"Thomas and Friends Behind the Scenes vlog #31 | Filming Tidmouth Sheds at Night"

Hello everyone, this is Sidekick Jason doing another behind the scenes video. So today is our last day of filming and so far it's been pretty intense and we've still got more that we have to finish up.
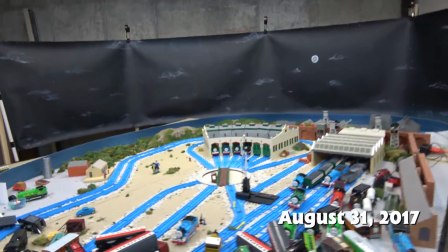So I finished on the evening backdrop and right now I am working on the night time scenes and I have set up,
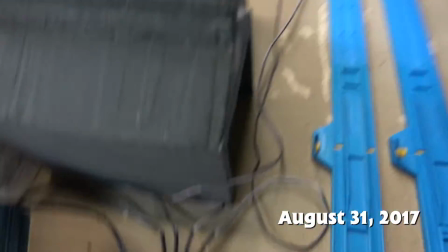I'll show you guys over here, the Woodland Scenics Just Plug Lighting system and I've got it
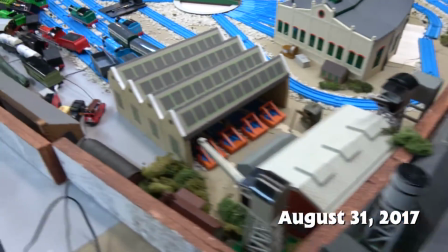wired into the Tidmouth shed set the work shed and then I have it on
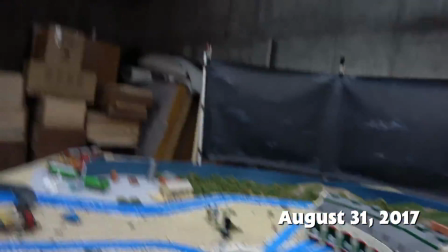the signal up here pointing down so I'm gonna I'm gonna leave the camera
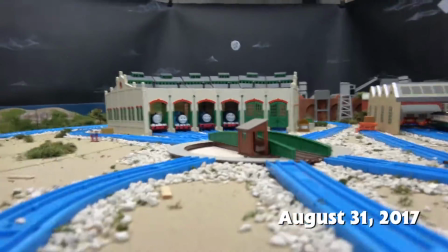here and I am going to actually turn off the lights so
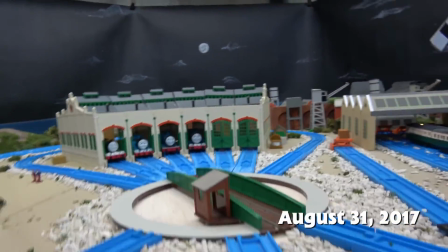that way you guys can see what it looks like kind of
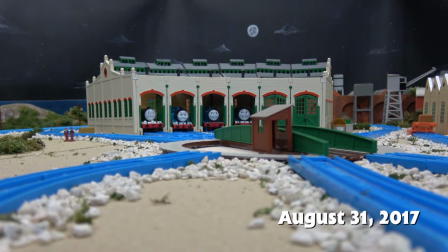the the change there so one second so
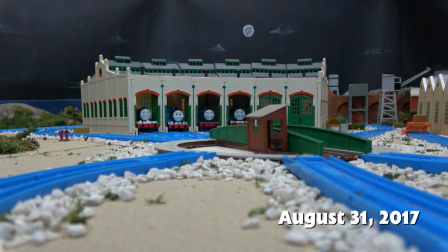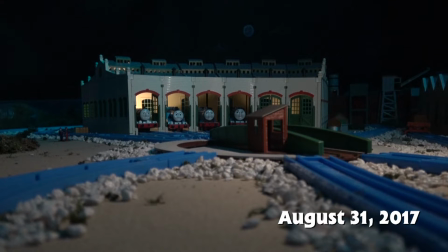that is what it looks like so I'm quite happy with
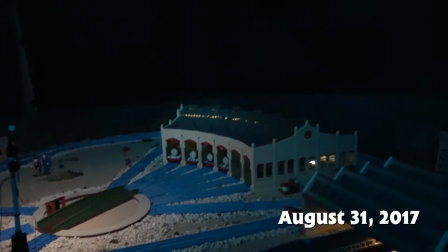how it turned out I think it looks great I got the spotlight on the front of the shed
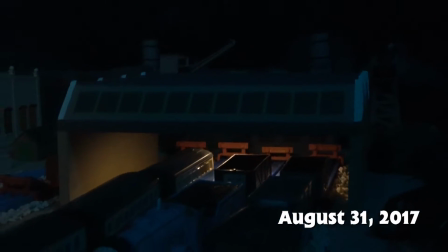the work shed looks pretty cool it's a shame I didn't
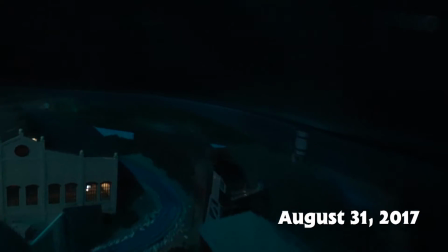actually like script very much to take place in there at night so next
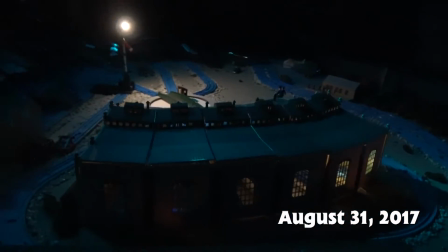time I'm writing I'm gonna that's the cool thing about what I've been filming I've had all these ideas of,
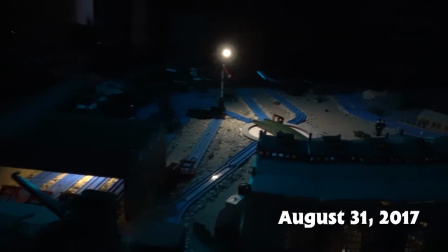like, man, I should have had something happen there, or, like, a scene take place here instead of there,
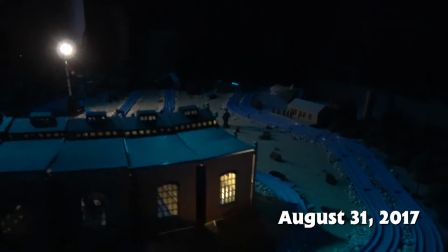and whatnot, so I'm excited to get use out of these locations again.
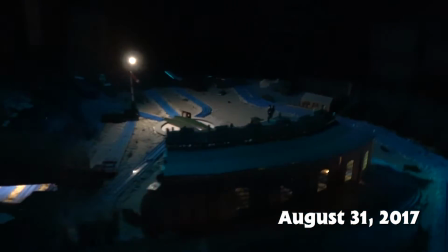So I've got two lights in Tidma sheds,
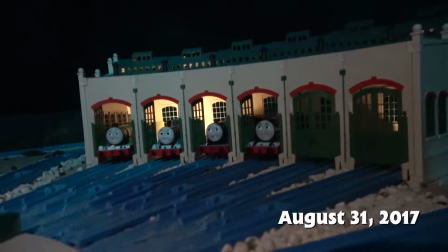and I think it looks great because it lights up the interior of the shed.
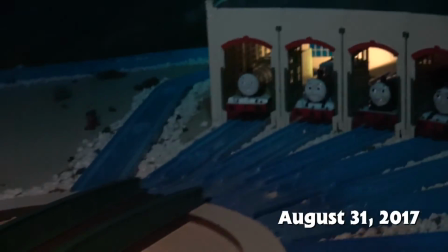I wish that I could make it a little brighter out here, but it's, I mean,
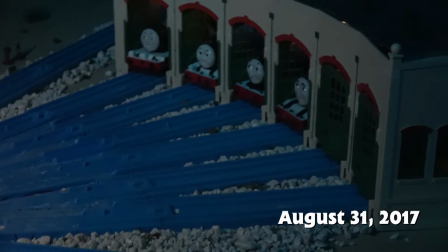it's pretty good so i i'm not a fan of how in the cgi series how there's
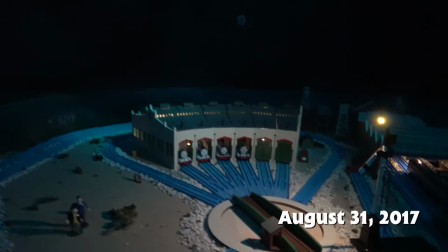like i don't know if there's any lights out in front of the shed whereas there were in the classic series and
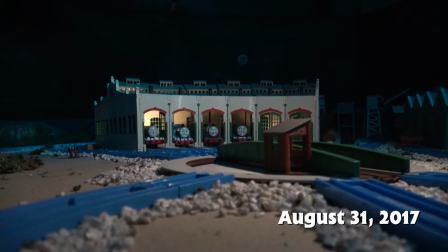to me in a rail yard like that i feel like you would have lights on the turntable because that's not something you want to just have you know in the dark when you have people walking around her engine's moving so um yeah i feel like plus the i don't like how in the
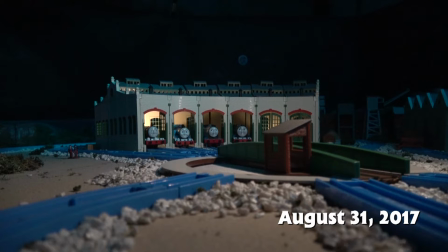cgi series the the faces of the engines and the sheds aren't well lit because the lights behind them so i'm surprised that they haven't like changed that up
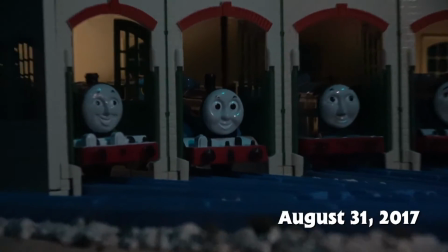or tried to fix it or something but yeah so that's what i tried to do for mine i think the the glow in the background
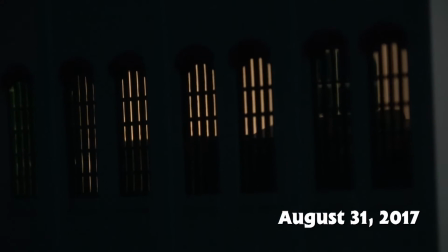just looks awesome gives a different look to it.
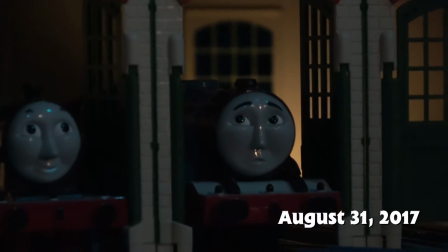I'm just, I'm really happy with how this turned out. So yeah, that is that.
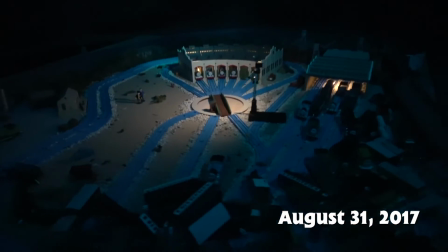I'm probably gonna film a couple other behind-the-scenes videos today as well, because there's been,
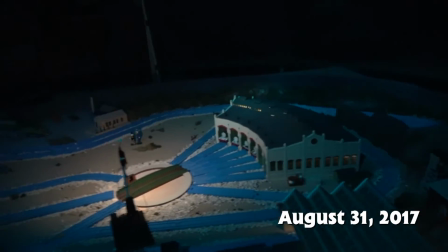I said like in one of my first behind-the-scenes videos, like, oh yeah, I'm gonna show you guys this about my set or that and whatnot,
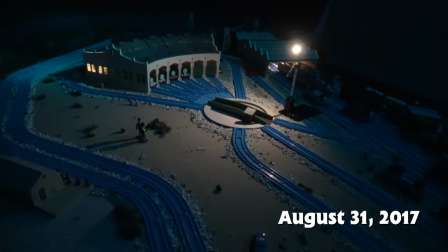and I never actually got around to it. So since today's the last day, I might as well get around to all of that, so that way I got it all recorded and whatnot.
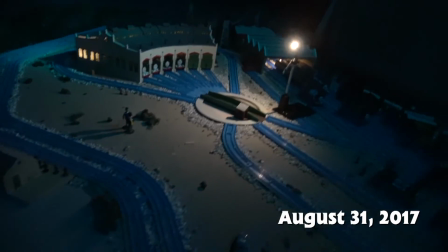So, yeah, maybe in the future I'll do some behind-the-scenes videos of me editing and stuff and kind of show you guys the process of that.
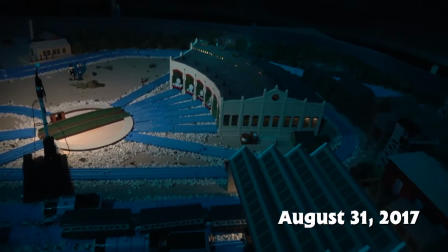But I don't know. We'll see what that is going to be like in the future. Everything's kind of up in the air with what's going to happen in the next week or so. So it should be an interesting change. I'm excited for this new chapter in my life.
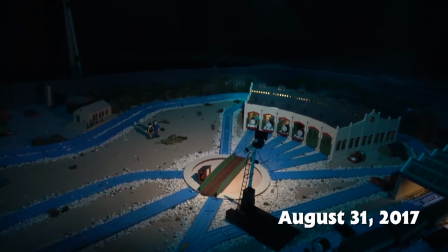This one's been really fun being able to spend so much time filming, but I'm definitely excited to do something new
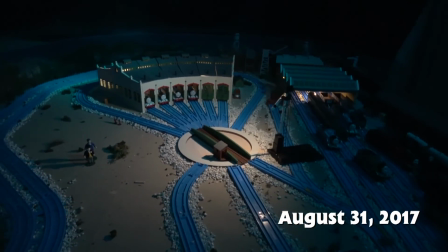and not be hunched over a large table for 40 hours a week because my back can no longer take that.
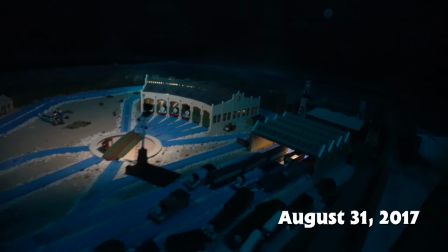So anyways, I will talk to you guys later.